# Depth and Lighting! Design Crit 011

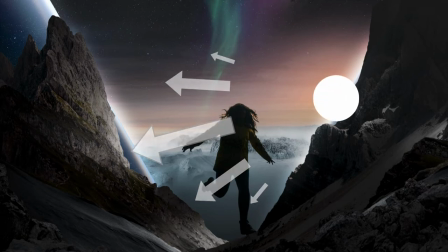Light mostly coming from here, shadows mostly on the left, and then a few bits spilling out over here.
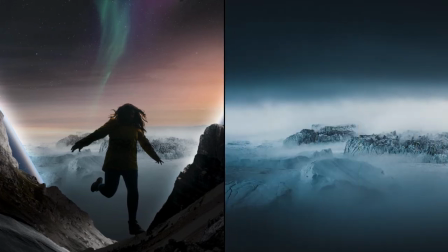So either flipping this horizontally or choosing a different image like this makes better sense with all the other lighting going on.
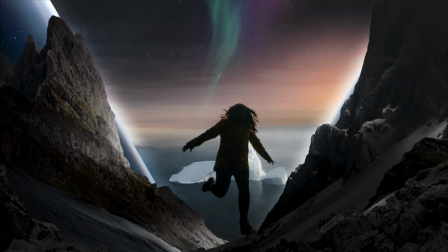Light from the right, shadows on the left. Because again, if you're pulling in imagery from disparate sources,
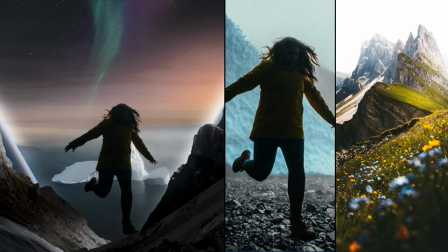not only do you want the right content or attitude or whatever you're looking for, but you also want the lighting to match as well as possible.
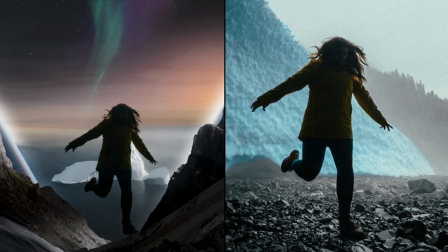You can fudge it a little bit, but the more it matches, the better off you are.
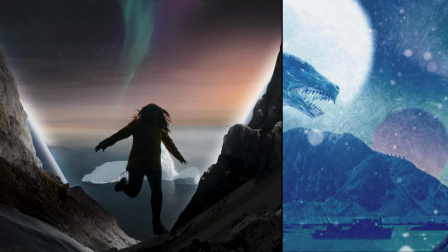And Dan also has these blurred out planets or something in the back of his, so I'm grabbing some images to add in and doing it with that same concern in mind.
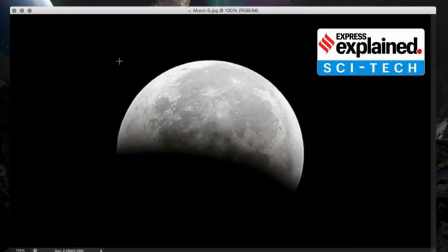They need significant lighting on them, and I need to pay attention to how that plays out in the frame, namely light on the right, shadows on the left.
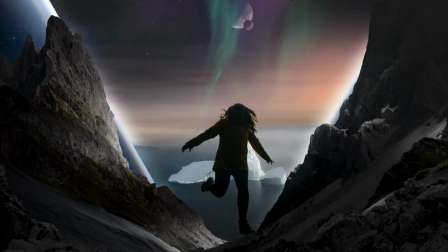And now I'll let on that I'm kind of designing this as a companion piece to last episode's workup of his other piece for the same challenge, if that wasn't already apparent.
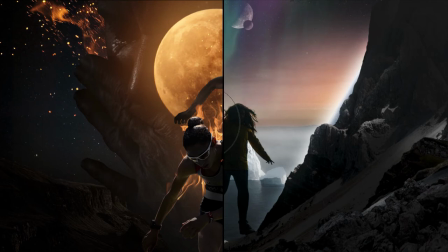Nighttime, the moon, a hero girl, little fire and series. Come on!
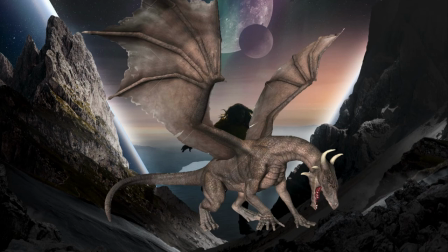We'll maybe brighten this mountain back up a bit, bring back Dan's sexy dragon party, and let's just go with the first image we had here.
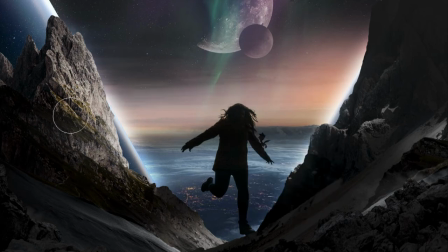I like that there's an indication of a city down here, and it feels like we're really high in altitude.
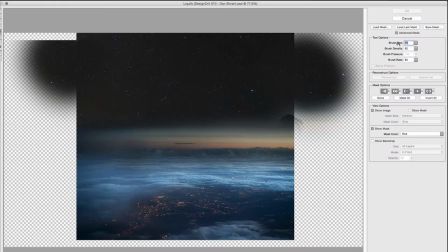I also like those little bright orange details in the background, and maybe we'll give it a little ripple, like this is some kind of portal she's stepping through. That's just a small story element that adds some intention to what's going on here.
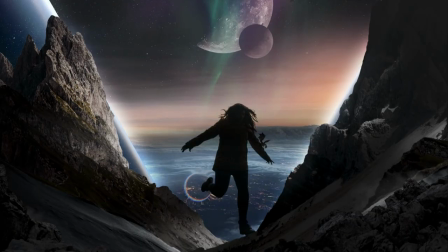And I'll try to keep it pretty subtle. I want her to be the real focus. And as in most design, there's a lot of balancing how much attention certain things get.
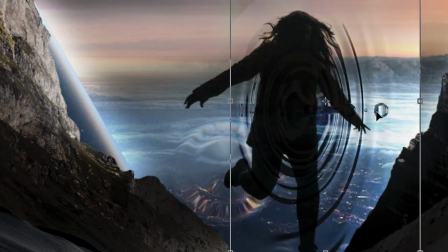She's almost entirely in silhouette. So it's pretty easy for other elements with all their potentially distracting details to seem more important.
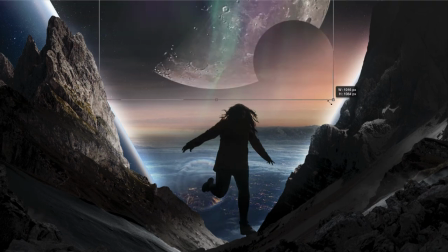I'd like to make these moons significantly bigger, but they start becoming really important. So it's better to compensate in some other way. In this case, I'm just dimming them way down. They don't need to be screaming for attention. And then these touches are sort of just little extras,
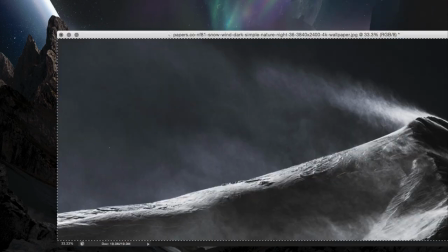a little more life to the color up here, an extra spot of brightness and some detail down here.
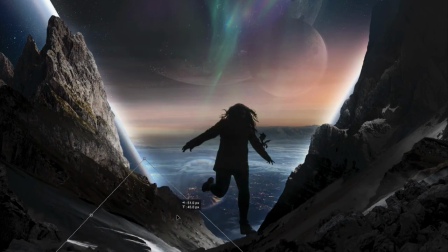You know, in the refinement stage, you've got it mostly worked out. So you try these things out and sometimes they help, sometimes they're too much, and you just have to be asking which it is with every little thing. So overall, to get more depth and visual interest, first, I chose images that have some depth in them.
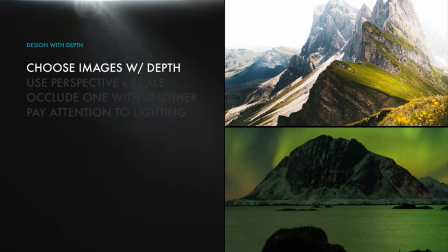I chose this over this. This instead of this.
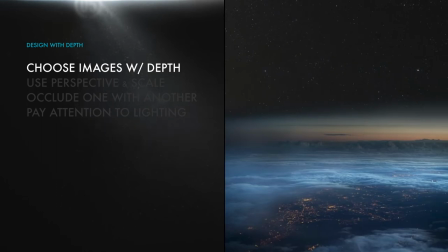I chose things that seem to be reaching toward us or extending into the background, and that also have some usable lighting already in them.
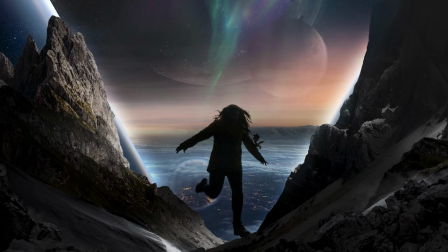At every little turn, you want each of these parts to be doing their job to push that sense of depth. So choosing imagery that indicates that is important. And second, I used scale to imply some perspective.
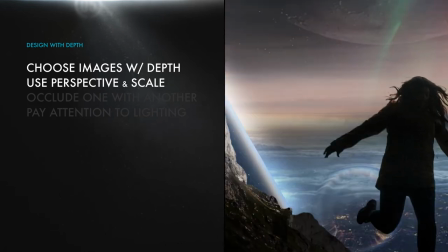Small things like the girl and some rocks and some snow up front.
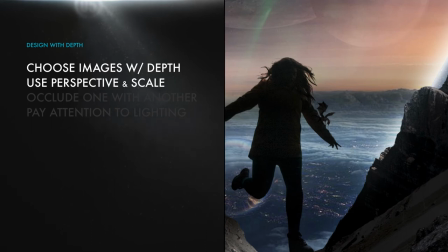Behind that, a vast landscape. And behind that, even more massive moons or planets.
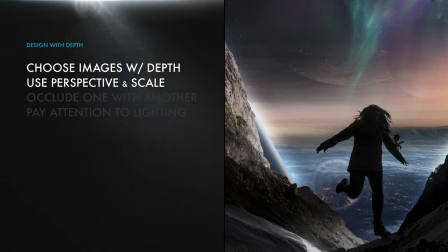Objects that we know to be of dramatically increasing sizes scaled down as they move farther into the distance. I mean, if these planets moved into the foreground, they would absolutely dwarf everything else, obviously. So we read it as decreasing scale toward the background. And that's perspective.
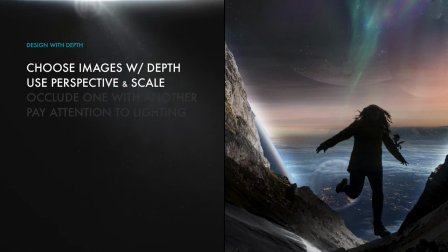Third, in a lot of cases, I tried to significantly overlap elements so that one clearly occludes the other,
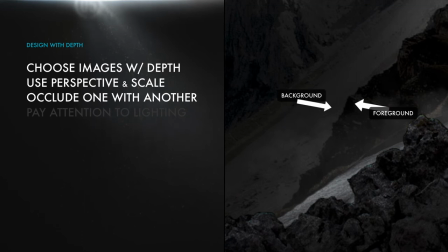making sure the overlapping edge of the one in front is visible so your eye reads it as being in front.
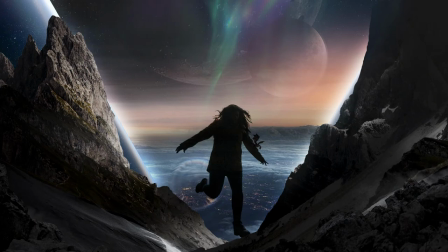And in this case, I'm doing that mostly with value. It's not something that's going to work everywhere, but the more places it does work, the more solid the overall indication of depth will be. What's in the foreground and what's in the background. I actually did this quick alternate just to show that effect.
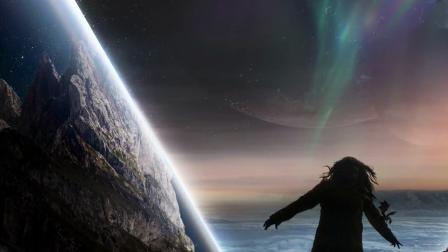Just bringing the triangle and the beam of light in front up here and leaving it behind down here
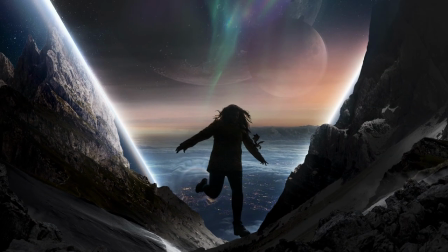gives your eye a much better sense of how this part of the mountain is in front of that.
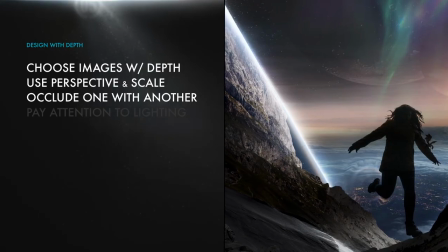And then finally, I tried to make all the elements agree on where the lights and shadows are as well as I can.
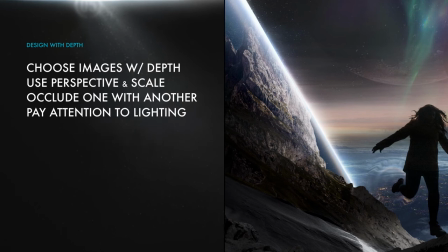Again, that mostly comes down to choosing or making imagery that has similar lighting,
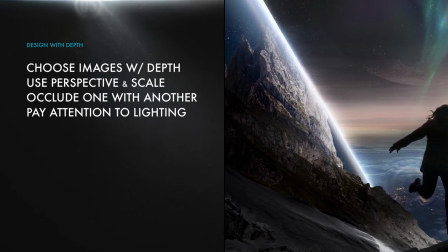but also to working with them once they're in there to make sure they all agree.
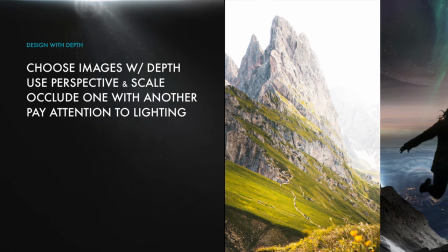The lighting on this mountain is more from the right, and there's plenty of ambient light illuminating the whole thing, but it's much more shadows on the left.
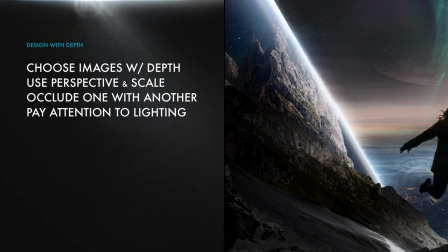So using it here totally works if the light source is somewhere over here.
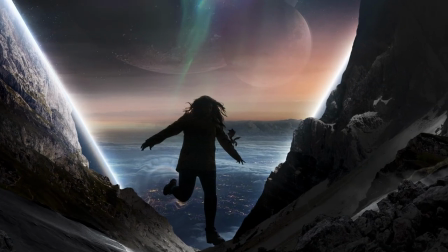But using the shadowed side of the mountain over here isn't going to make as much sense.
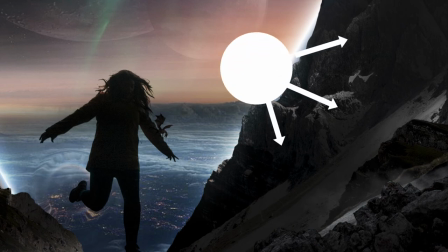In reality, it's going to catch light from that same source coming from this direction. So those baked in shadows are mostly going to feel wrong.
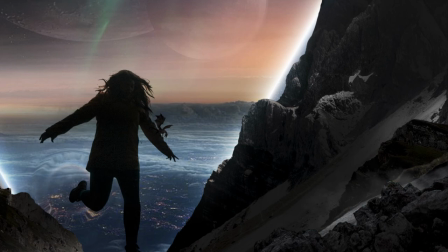So I had to do a lot of work to cover that up and pretend that it's only receiving minimal light. The idea I went with is that maybe it just doesn't get the full blast of light because it's too far forward. so the light source is way in the background.
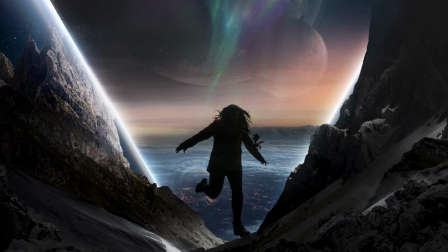And that works because I'm looking for ways to indicate depth. But in this case, it did take a lot of thinking about how to paint that light in selectively. Sometimes you're going to find an image that's great, it's just not perfect in every way. And you'll figure out whether you can get it there or not.
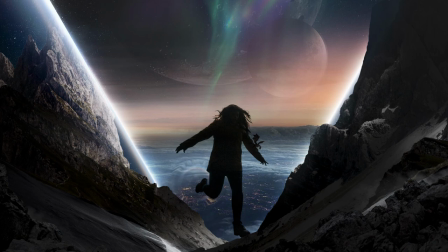It might take some fussing to make a photo work in that sense, but for things like this, it's often worth it to use an actual photo because the time it takes to create a photoreal render of the thing you want is just prohibitive.
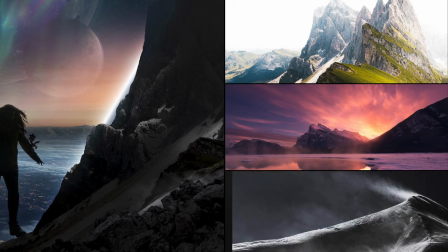So you spend your time searching for what's already out there and then working with it.
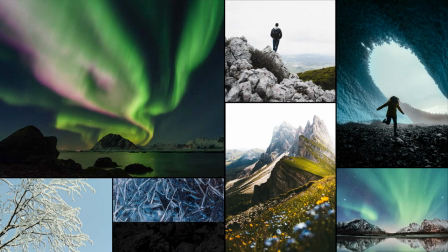I found most of these on Unsplash, which is where Dan grabbed a lot of his stuff, so you can see how important it is to choose good images. Typically, it's easier to spend a little while grabbing a bunch of stuff that might work and then try them out as you go.
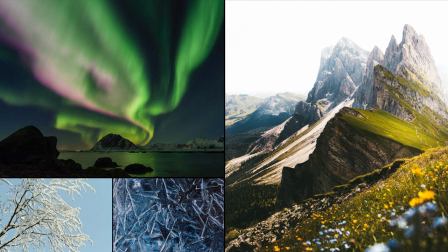These mountains ended up working much better than the rocks and the field I had at the start.
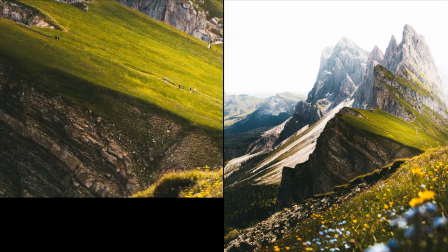It can evolve over time, but make sure you have good materials to work with so you can test things out and let it evolve.
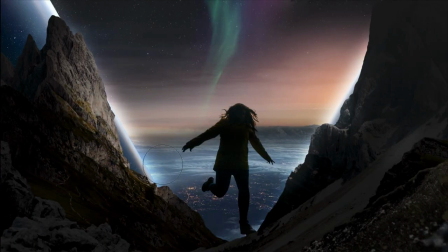If you're going for depth, that means searching through images until you find some that evoke the right things and that also have some of their own indications of depth,
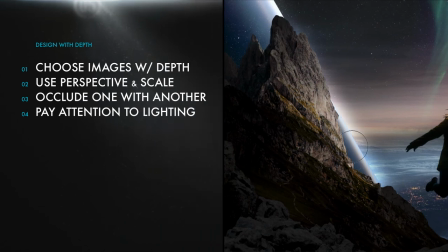whether that's perspective or parts that occlude each other or usable lighting already baked in.
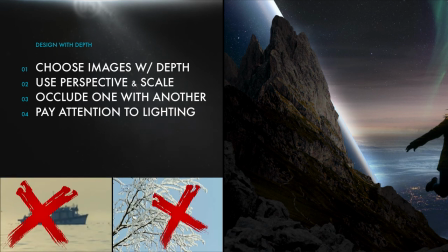And hopefully it's all three. No more of this mushy shit. So thank you again to Dan.
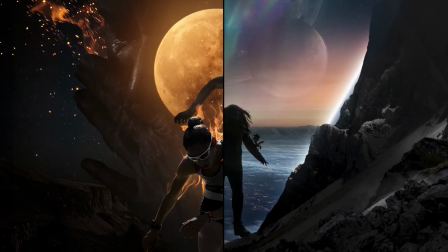These were really fun. Hopefully you can take these basic strategies and test them out on your own work.
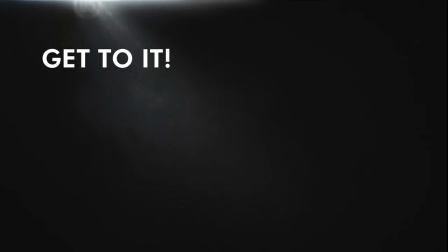Alright, get to it. See you soon.